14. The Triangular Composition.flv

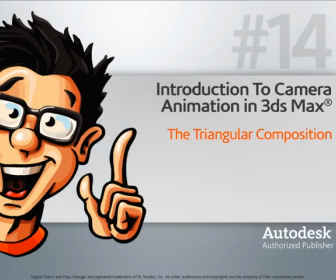In this lesson, we'll look at a type of composition we can use to enhance our shots.
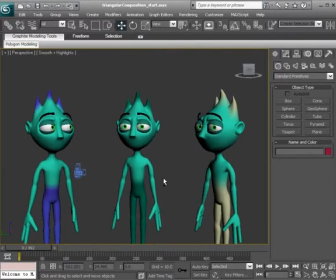The triangular composition is what we can use to add strength or stability to our shots.
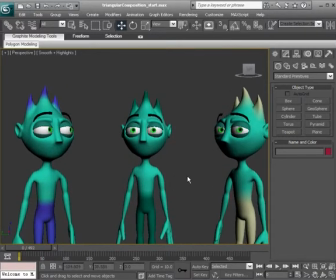It can also be used to weaken or create a sense of inferiority in our characters. So let's go ahead and take a look at how we can use this type of composition in this scene.
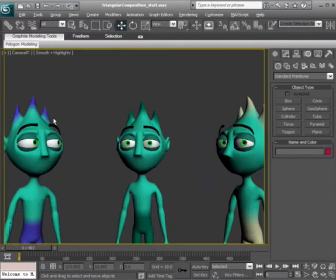If we were to press Alt W, notice I already have a shot cam set up. Now what would happen here with this scene if we were to take this center character and kind of move him back so that the two characters around him are closer to the camera?
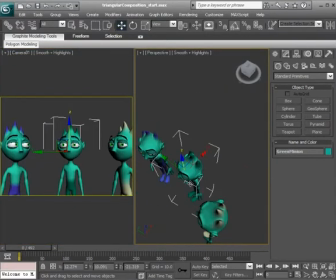Let's see what that's going to create. So I'll just head over to the perspective and move the center character back in the x-axis.
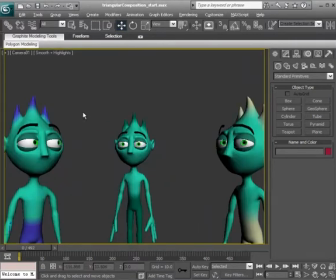Move him a little bit over in the y. And by doing so, we have created what is called the reverse triangle, where the center character now has a feeling of weakness,
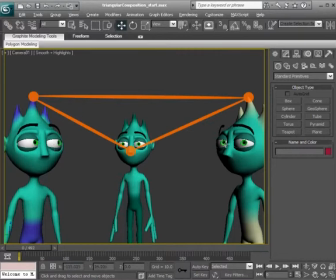and the two surrounding characters, they are strengthened. So this would be a good idea to use if, let's say, the center character was being interrogated and these two surrounding characters needed to get some information.
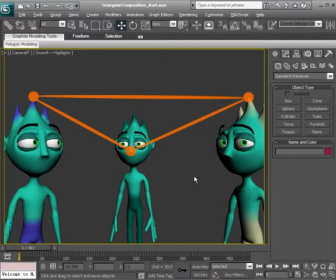So that's an example again of the reverse triangle. And even when using this, again, we can still use this to enhance what's happening in our scene by breaking up that plane.
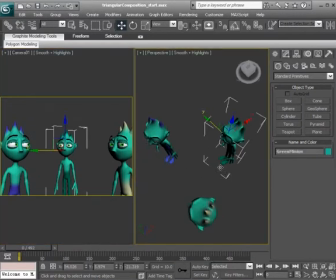Now let's go ahead and take a look at what's going to happen if we were to take that center character and move him more forward. Now notice what this does.
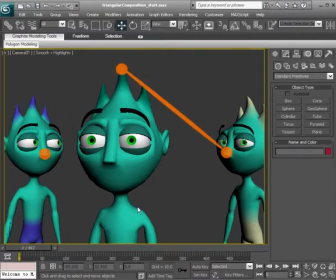Automatically we get a sense of superiority in that center character now, and the two back characters almost are the followers of the center guy, or they work for him.
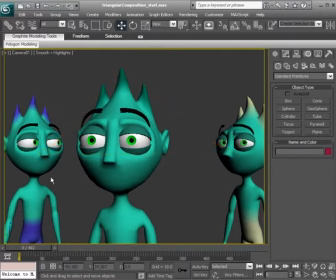So just by changing up our composition with a quick fix, just considering that triangular composition, we can add so much more of an entertainment factor to our work.
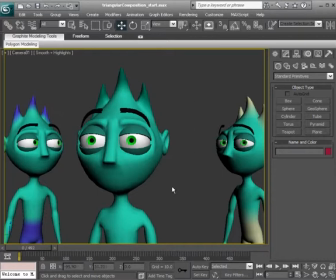And even though this is, again, a lesson on composition, not necessarily camera animation, you can still animate the camera with this concept in mind. Now this doesn't only work for characters, it can also work for landscapes. Let's go ahead and take a look at a few examples.
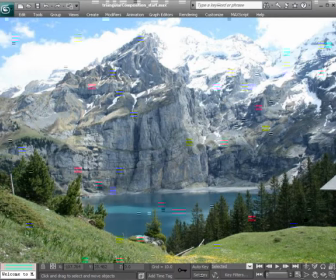So what we see here is an example of the triangular composition where we have this mountain at the center and we have its peak, the main focus. And notice the feeling of strength that it gives us.
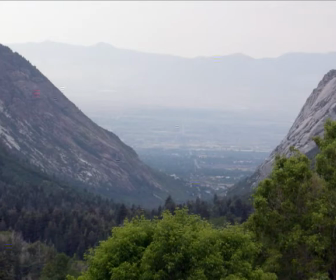Now here's another example of the reverse to this, again the reverse triangle composition, and how our attention is brought to this town or valley at the center.
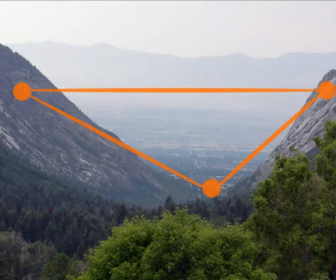Okay, just from, again, reversing that type of composition to bring our attention to somewhere else in our shot.
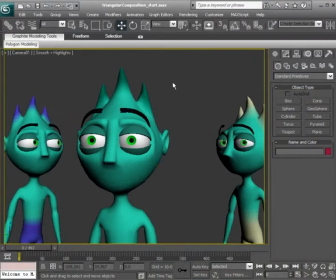So consider working with the triangular composition when adding placement to your scene and when wanting to find out ways to make your scene improved, because it will definitely help.
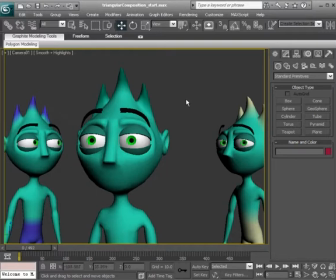If you want to add a sense of significance to your objects of interest or to your characters of interest, work with that triangular composition because it will get the job done.